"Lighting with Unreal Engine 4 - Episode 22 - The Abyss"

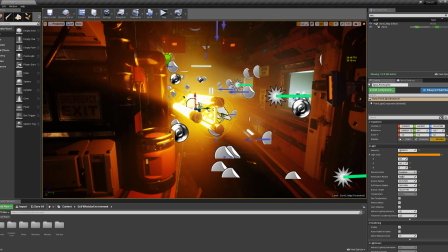For example, if we
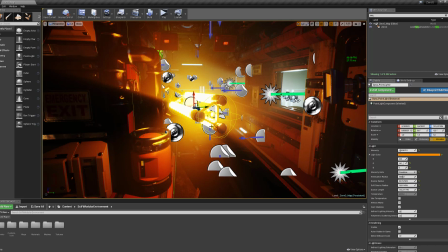touch this when we playing the game or while the sequencer is playing, you can actually touch it and push it away and create a little dynamic effect while it's flying in the corridor,
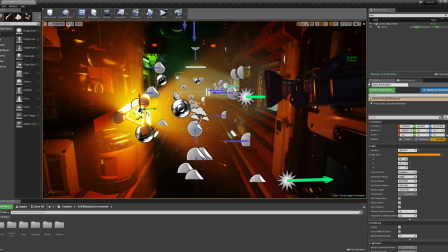like from here to there.
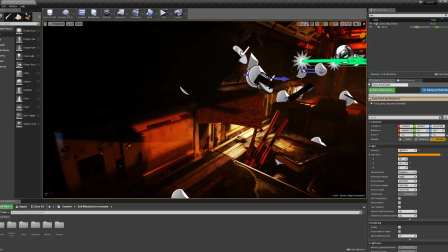And in this area,
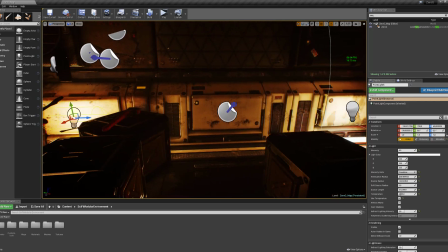we have another point lights here and here, and they are using
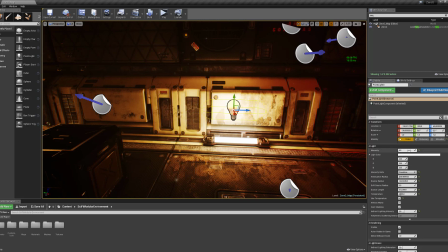again candela units, and the intensity is set to 4, which is static light again, and indirect lighting intensity is set to 2, like the other one, and the temperature is set to 3000 400, which is really close to tungsten light color.
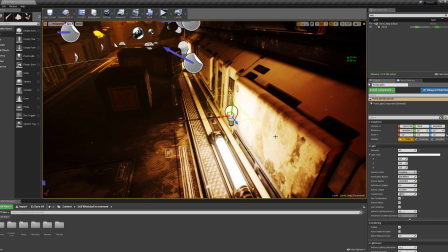and I changed the source length and the source radius
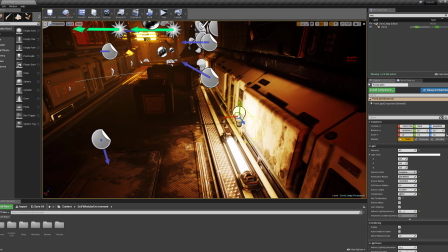to match with the dimensions of this part, this mesh.
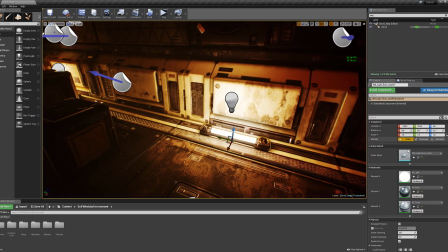And also let me check again.
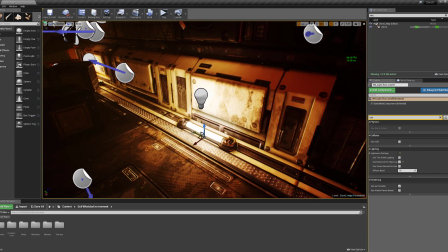Yes, these fluorescent meshes are using the use emissive for static lighting function,
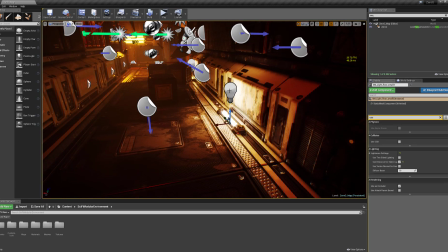and if I delete this point light, it will create the lighting effect in this area, but I wanted to support this mesh with this
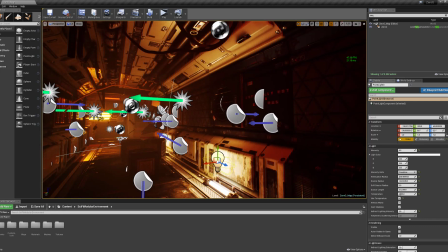static point light to create a much more softer and realistic looking
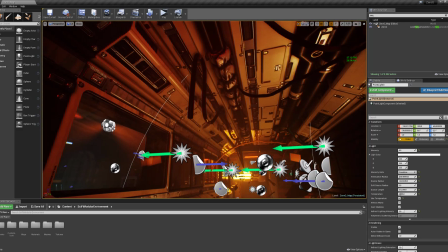lighting effect in this area. So when we look at the ceiling, there is no
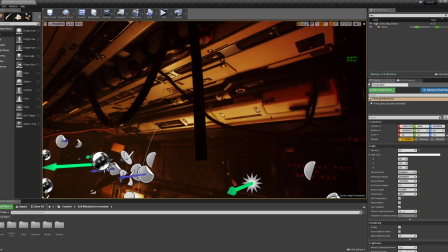harsh and hard edge shadows we can see. So it's really soft lighting in this place.
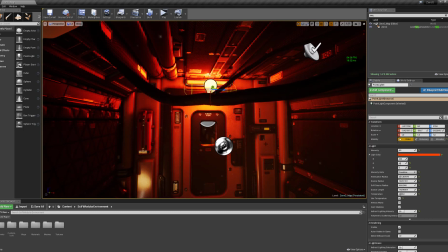So this one is
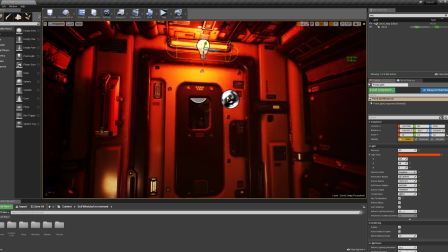static light again, but it's using almost the
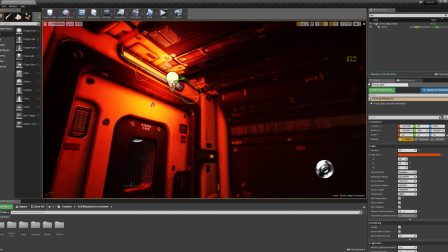same values with the other ones, but again it's supporting the this emissive area when we bake the light, like the other ones,
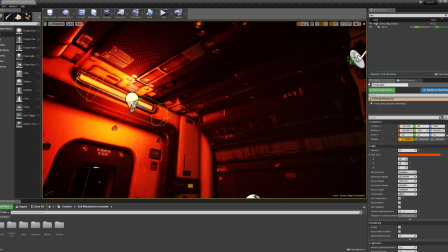and it's again creating really soft shadows when we bake it.
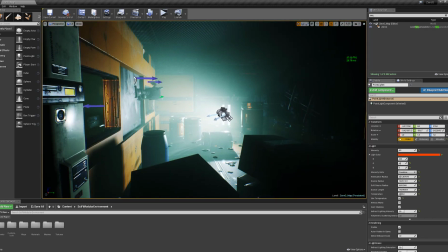Let's look at the inside, the side room. Here in this area we have
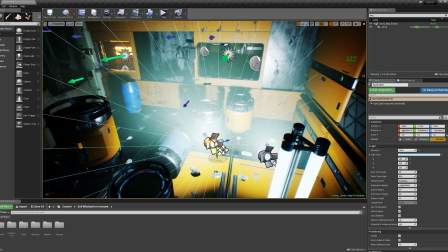two movable spotlights, and they are creating a really nice volume effect while we passing this corridor,
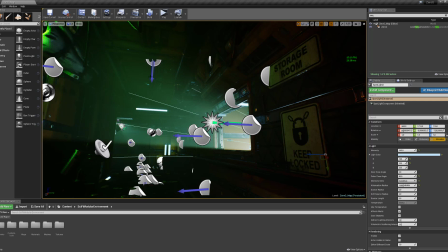and they are creating this light shaft in the corridor, which is
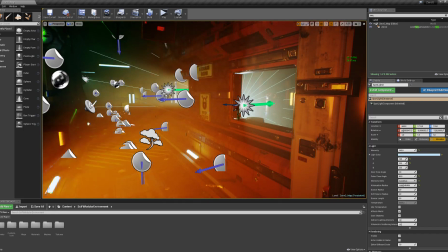really supporting the mood that I want to set.
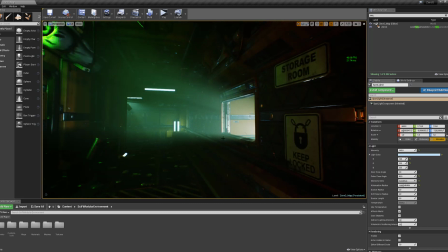And it looks like there is so many dust in the corridor,
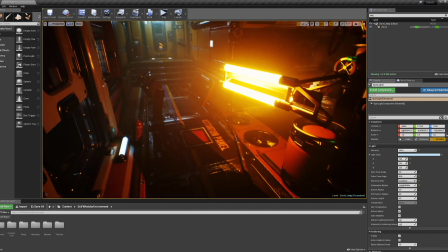because as you can see the environment is really messed up and there are so many things flying around while we're playing the game.
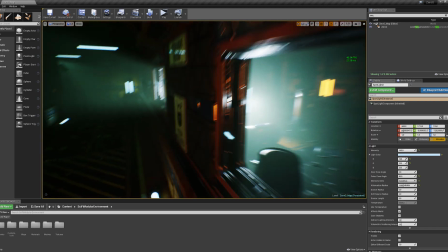And they are also using
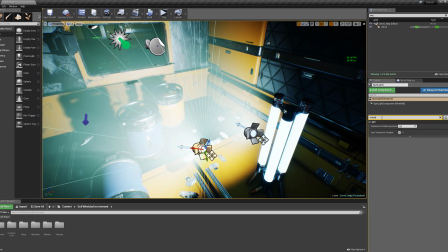volumetric shadows like this. You can enable it.
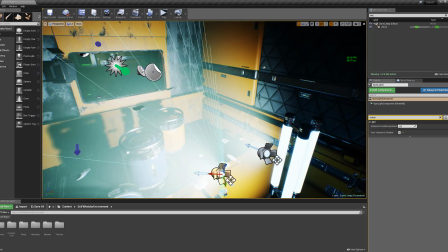If you disable it,
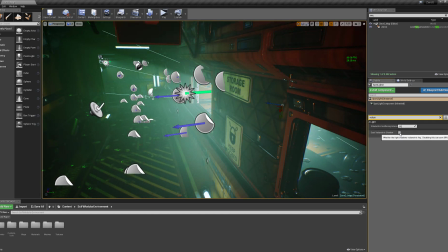it cut through the wall and it doesn't look like so realistic.
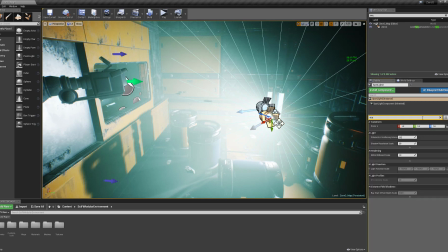And the scattering, volumetric scattering intensity is default.
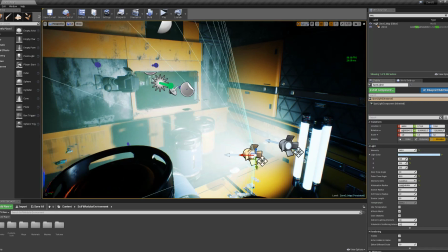I didn't push it up, and the reason is when you do that, sometimes you can see the jittering on the
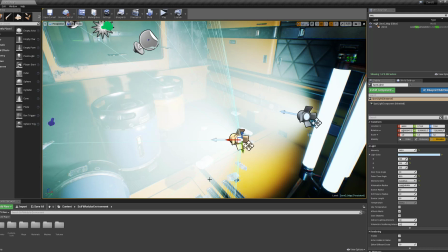where the lights start to cast, like in this area you can see
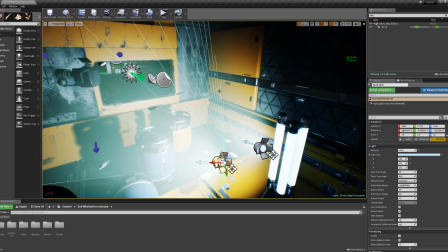stare effect while you're playing it.